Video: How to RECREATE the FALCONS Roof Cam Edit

This part isn't really important. This is just to kind of get an underlaying sound almost, because I'm gonna fake the rest of the sounds, if that makes sense. I was shooting this from so far away, it's often hard to get a high quality sound, even though I was using a really good Sennheiser mic.
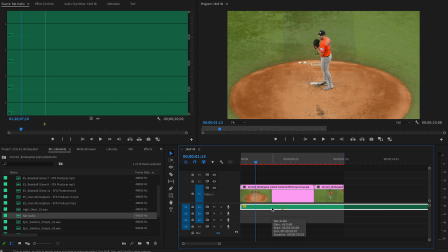766s
You can find like an ambient noise. This is the actual audio from the clip, but you can find just an ambient crowd noise if you want for this part. So whenever this goes slow motion here in our speed ramp, what I'm going to do is go to Effects, type in Low Pass, Filter and EQ, and apply that. And that is basically going to muffle our sound. It's gonna sound like, you know, you're going into a concert and you're standing a room over, you're standing in the bar, and that's what it's gonna sound. It's gonna sound muffled. So we're gonna up this back to the normal. Whenever we bring this cut off up to the top, it's going to be back to normal. So we need to make a keyframe whenever we're in real speed, and whenever we go to slow motion, find a spot, and take it down to like 1500. So if we listen to this back,
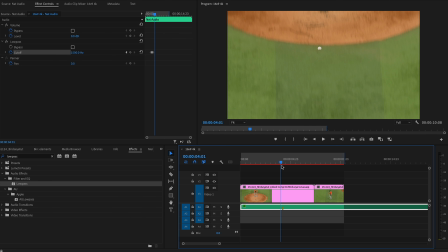820s
it's going to be very muffled. I'm gonna cut this here and fade it.
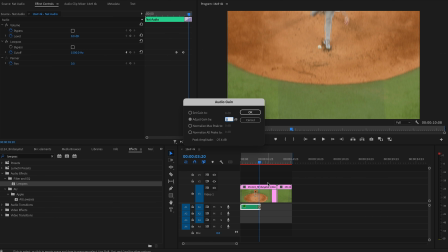826s
I'm also going to up this. You want this to be loud. People's phone speakers are bad. Go back to your audio components. I have a couple swishes here that will kind of elongate that zoom in effect, if that makes sense.
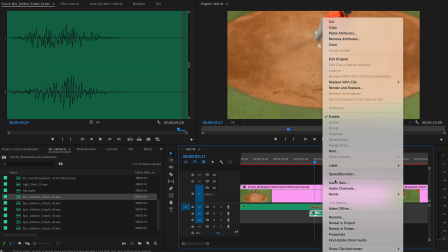840s
I'm going to do this, and now zoom in, and I'm gonna actually slow the clip down by 50 and see how that sounds.
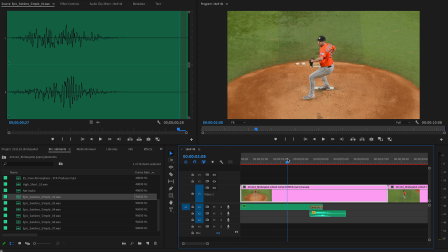852s
So that is gonna give us like a slow, deep whoosh by slowing it down. You're gonna have to mess around with this a little bit. You can just try slowing things down, reducing the gain. You want these effects, all these audio things to be very subtle.
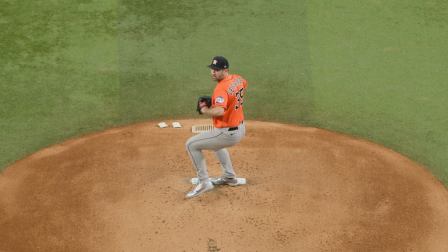864s
I'm going to move that up and increase this fade. That sounds good to me.
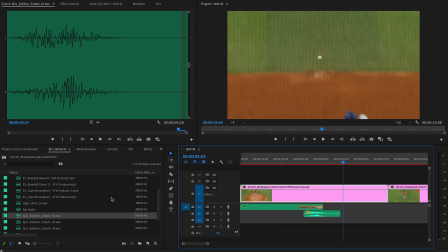871s
Now, we want to find kind of a ambient noise, like a deep noise. And what I do is this cave noise. You don't have to do this, but I found it's like kind of this deep, ominous noise, and that's just what's been working for me. I kind of liken it to the Upside Down and kind of like an alternate slowed down universe.
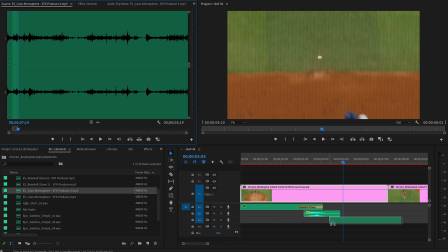887s
There's like a cutscene, slow motion in like Call of Duty. That's kind of what I hear in this. So this is gonna be a very soft noise.
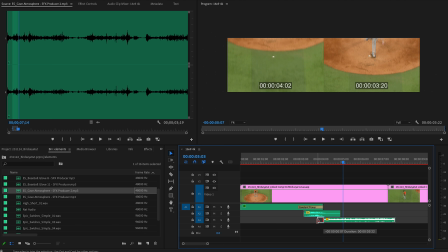893s
I'm gonna up the gain. Like I said, people's phones do not have good speakers and they have dust in them. Fade this in.
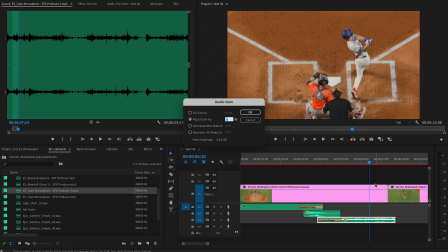903s
You almost want that to be a little more subtle, if anything. So I'm gonna drop this to -6.
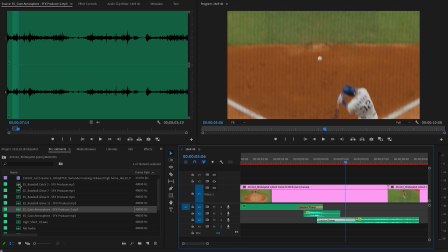909s
And then I'm going to find my baseball catch. I get all my sounds from Epidemic Sound right now. I love it. I do use Soundstripe a little bit as well, but these are my favorite as of now. I think I like that one the most. I'm going to find where the ball makes impact with the mitt.
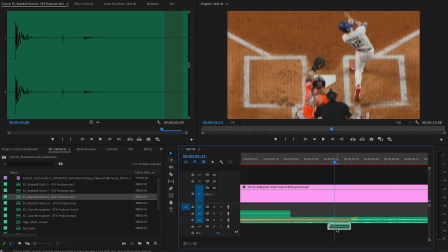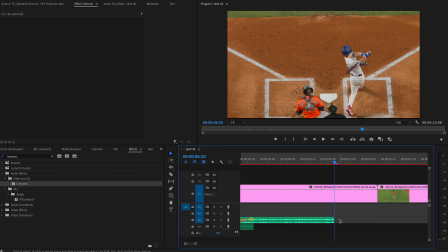933s
Whenever the slow motion goes away, make sure you cut that cave noise, fade it out.
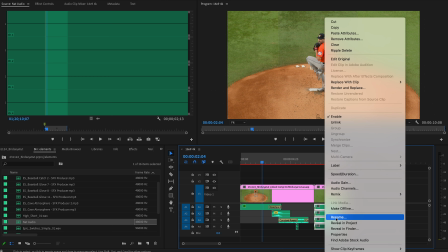939s
Go back to your nat sound and find the spot where the crowd gets loud again, or your crowd ambience, cheer, whatever it be,
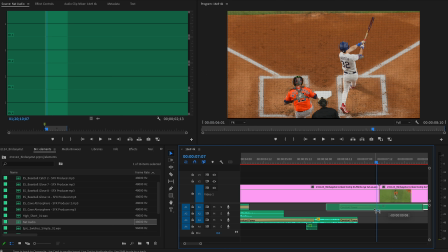950s
and match that up when the audio kind of, or when the visual kind of gets fast again, if that makes sense. And you can also, if you want, add low pass back to this.
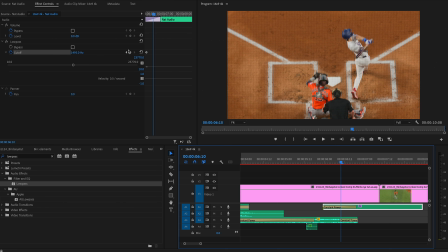964s
So make a keyframe when it is dropped way down, match that up with whenever our speed gets fast again.
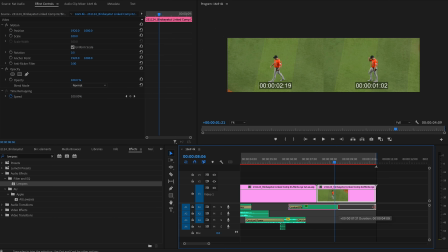974s
And then you can drag out for this specific instant.
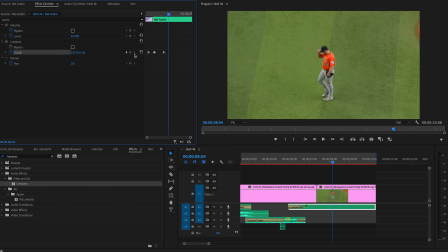981s
Drag this out and you can go back to your low pass. Whenever we speed ramp the slow motion cap tip, go to 1500. And then you're good to go.